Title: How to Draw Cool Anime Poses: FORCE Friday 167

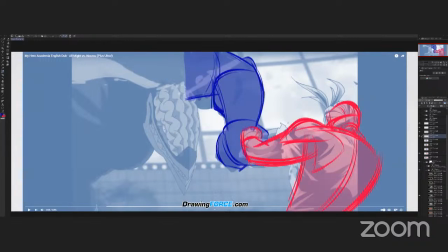16:18 I did another pass and I pushed him a bit more to the screen right. So I increased the applied force on this arc. And I also bent his arm a bit more.
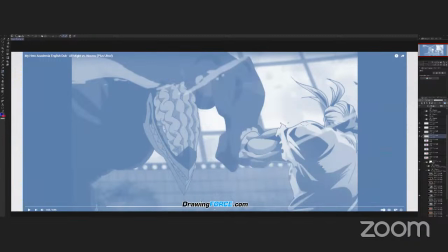16:35 Notice that his arm was pretty straight. Now if you look here, You just have, let me do it with this color. You just have like these stiff angles. You know, it's a very stiff shape.
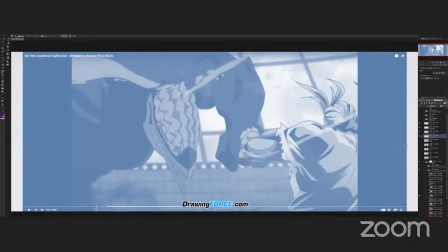16:49 It's asymmetrical, but it's not as fluid as it can be once we add the arc.
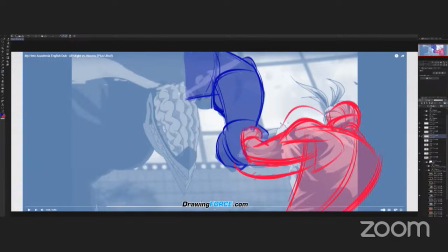16:57 Then you really have like this flow of energy through the arm, and you can feel how their punches are colliding with each other. there.
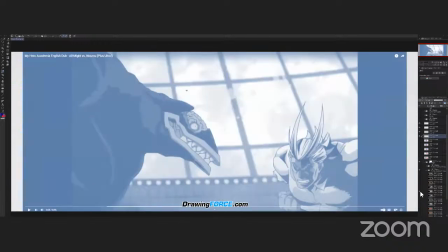17:08 Let's see. What more do we have with this one?
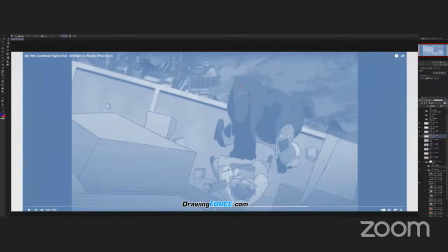17:14 Actually, let's go with this one. So again, this is very straight. The silhouettes of the post is barely readable.
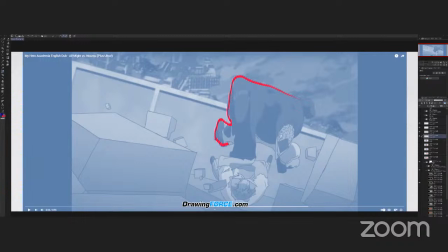17:29 If we were to look at the silhouettes actually what you see is this blob you know this is what's the post reads like overall you know if you were if you couldn't see the details and you just saw the silhouette you're like what the heck is going on here what is that this is barely recognizable
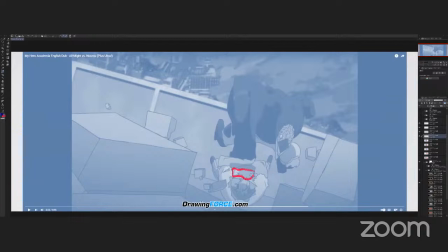17:49 as a character this is better like we have a clear negative space here so that helps the post reads You know, like even the way that they position his legs down here, relatively his arm, makes it a lot clearer to read.
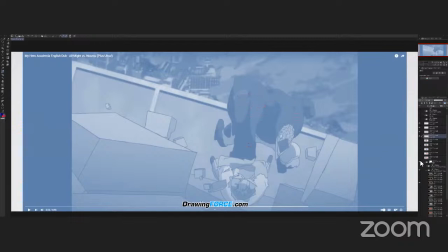18:07 So this guy needs some adjustments. And for this one, I did this sketch.
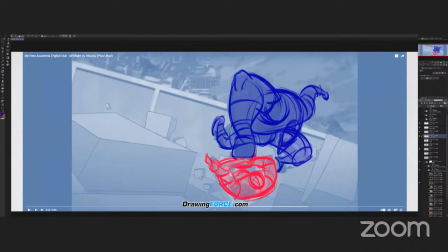18:16 And the first thing that I did was, again, bend his body more. So I put these stronger force curves in the pose. And the only thing that I noticed that I did miss was the fact that there's no negative space in here.
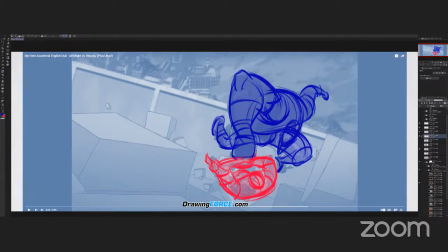18:35 So it's still kind of tricky to read what's going on. So if I were to improve this even further, I would want to create a negative space in here, an opening. And maybe a storso would move over a little bit more.
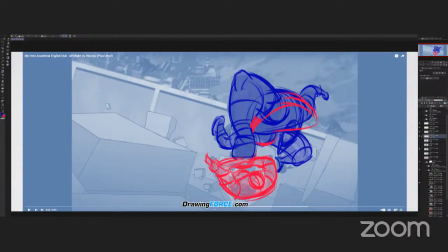18:52 And maybe it would be over here. So at least then it's easier to make out what's happening. I might shape out this arm to get a clear negative space. And that helps us read the pose in silhouette form.
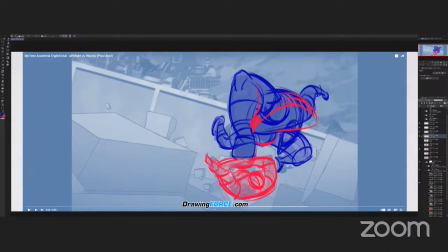19:10 And I also changed all my body slightly here. So let me hide this so you can see that clear. here so if you
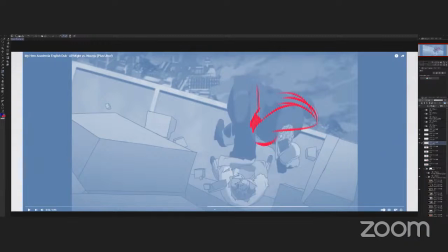19:21 notice in this shot his body is it's pretty straight it's very symmetrical you know it's basically like this facing a straight on and I thought
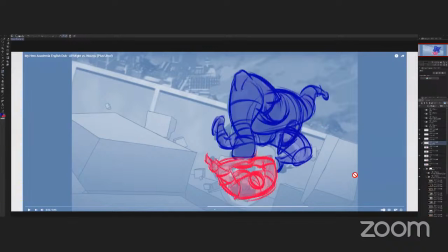19:32 I think if we bring him off center if we tilt his body a little bit so that now he's he's facing this way now I think that's will be more interesting again a more dramatic angle because it's a diagonal
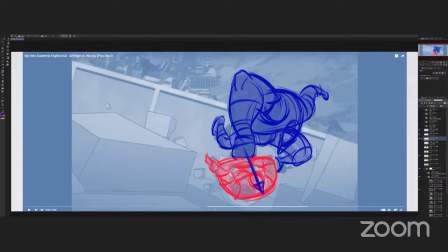19:48 and also bring the apex of the curve that is being created here, bring that a bit off center. So that creates more interest that it's being like
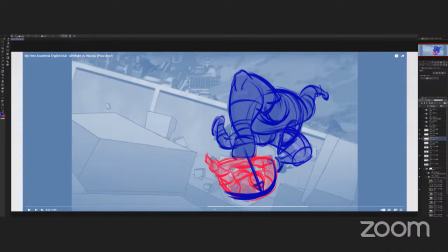20:05 a straight symmetrical shot of his body. And I think it also makes sense following this arc that his body would go this way. Any comments or questions, Mike? Nope. Everything's going great.
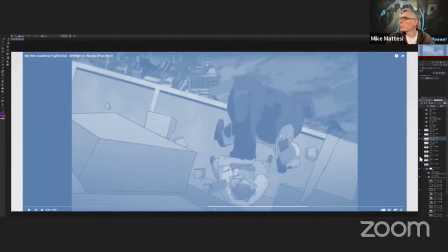20:25 I love what you're saying. I love the new drawing you did there. It's great.